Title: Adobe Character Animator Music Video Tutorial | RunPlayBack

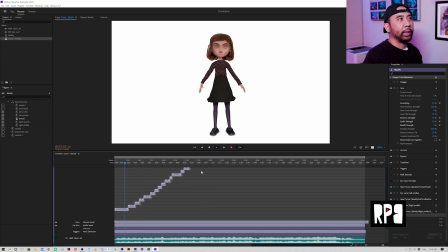199s
I'm sort of moving right to the to the music um and to the lyrics as well and so you could see sort of that swaying and like that kind of thing just trying to get into the rhythm of the song it's like puppetry right you really want to like become the puppet okay
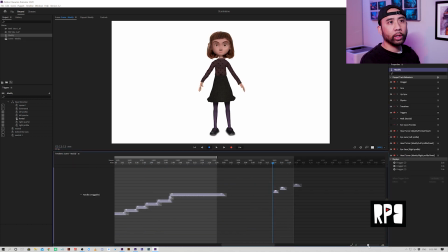216s
so the next thing we'll do is the triggers so the triggers are the you know the arm movements and anything that's draggable on the puppet so you can see here that the puppet is rigged to move its arms and so what
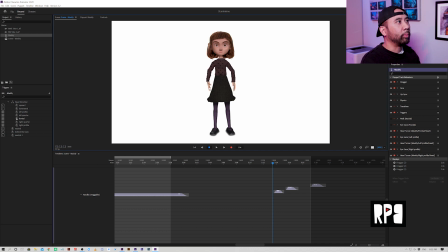232s
I did was sort of you know place the arms where I want them and then record them using record to frame take and you can see here that's what I did as you create them and then add your
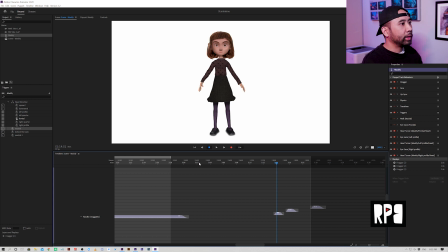247s
different custom key for it you can then trigger it within the animation. So here I have Q is neutral, W is behind the back, and E I called neutral too.
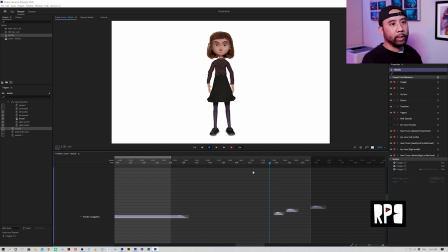263s
So you can see here as I like move across the triggers, um, I'm able to sort of make the hands just like move back and forth depending on what the puppet is doing and what the song is,
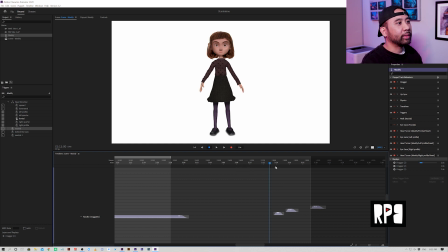279s
you know, how the lyrics are going. I didn't really have anything super extreme to do with the hands here because it's such a mellow song. You know, there's no reason for the puppet's arms to go like anything, do anything crazy. So it's really just sort of like these three moves over here.
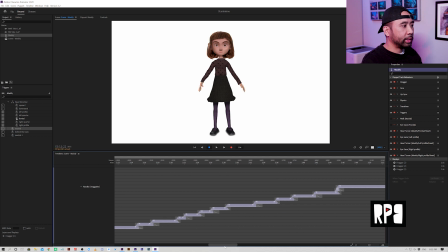296s
Once you record them and trigger them, you can see here you can mess with the, I guess, the ease of it. So you can see how you could control the different E's and things like that. You could make the you know the other arm instead of having it be like really
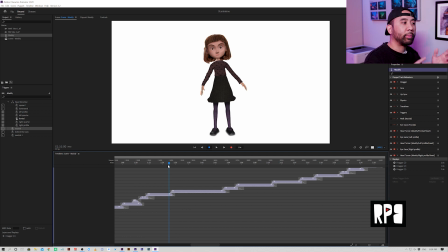314s
in sync with each other you could sort of offset it to create a more natural movement.
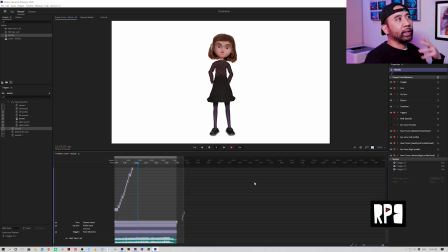320s
And I like that it's actually moving in sort of like a lower frame rate and I think that that lowered frame rate it gives it that sort of Kubo effect gives it that 2d animation mixed with 3d animation feel to it.
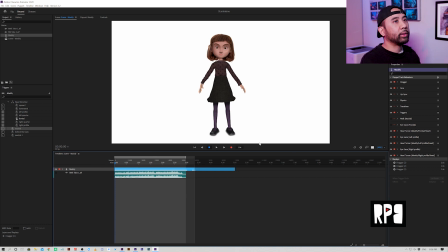336s
So the first export is this wide angle and so I leave it pretty much at this size.
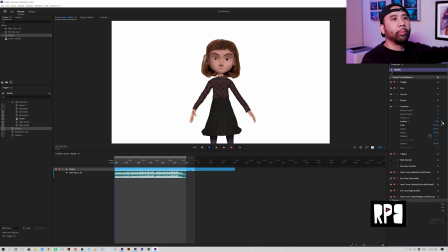342s
So remember that everything that you see in the white is going to be alpha channel but
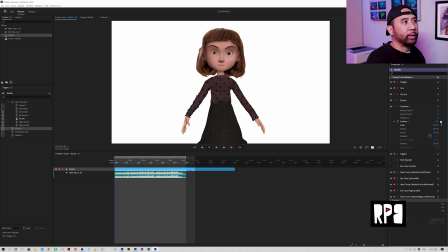347s
this will be my kind of medium shot here.
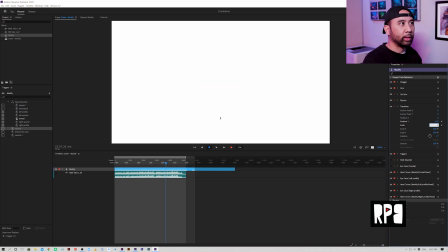352s
And then the final export would obviously be like a close-up kind of like that.
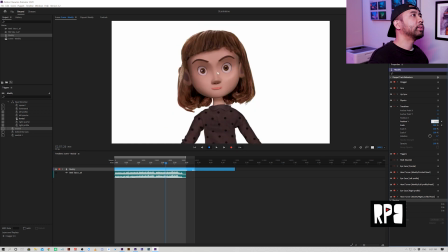358s
And so this is the extreme close-up you can see that it is pixelating a little bit because it is a Photoshop file but I know that I'm gonna put some different effects on it so it won't be too obvious.
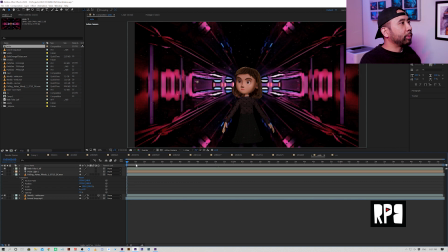372s
Okay so next we'll go into After Effects and what I did was bring the different characters into just a blank composition and put these sort an infinite loop tunnel background behind it.
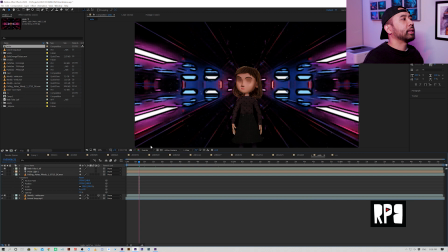391s
I wanted to create this illusion of sort of moving through space so I chose this kind of futuristic looking background over here.
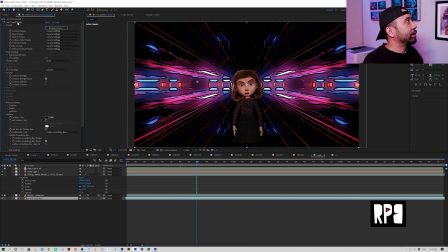398s
I added a Red Giant Tune-It Studio filter to it so I wanted to create sort of a cartoon look to it so it creates these like dark edges and outlines and I thought it was a really cool look.
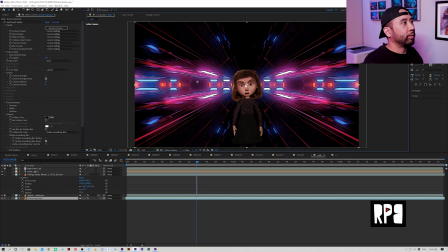417s
juxtaposed really nice with the character. And so I did this three times. So this is the wide, you know, from the export that we did. And then obviously medium.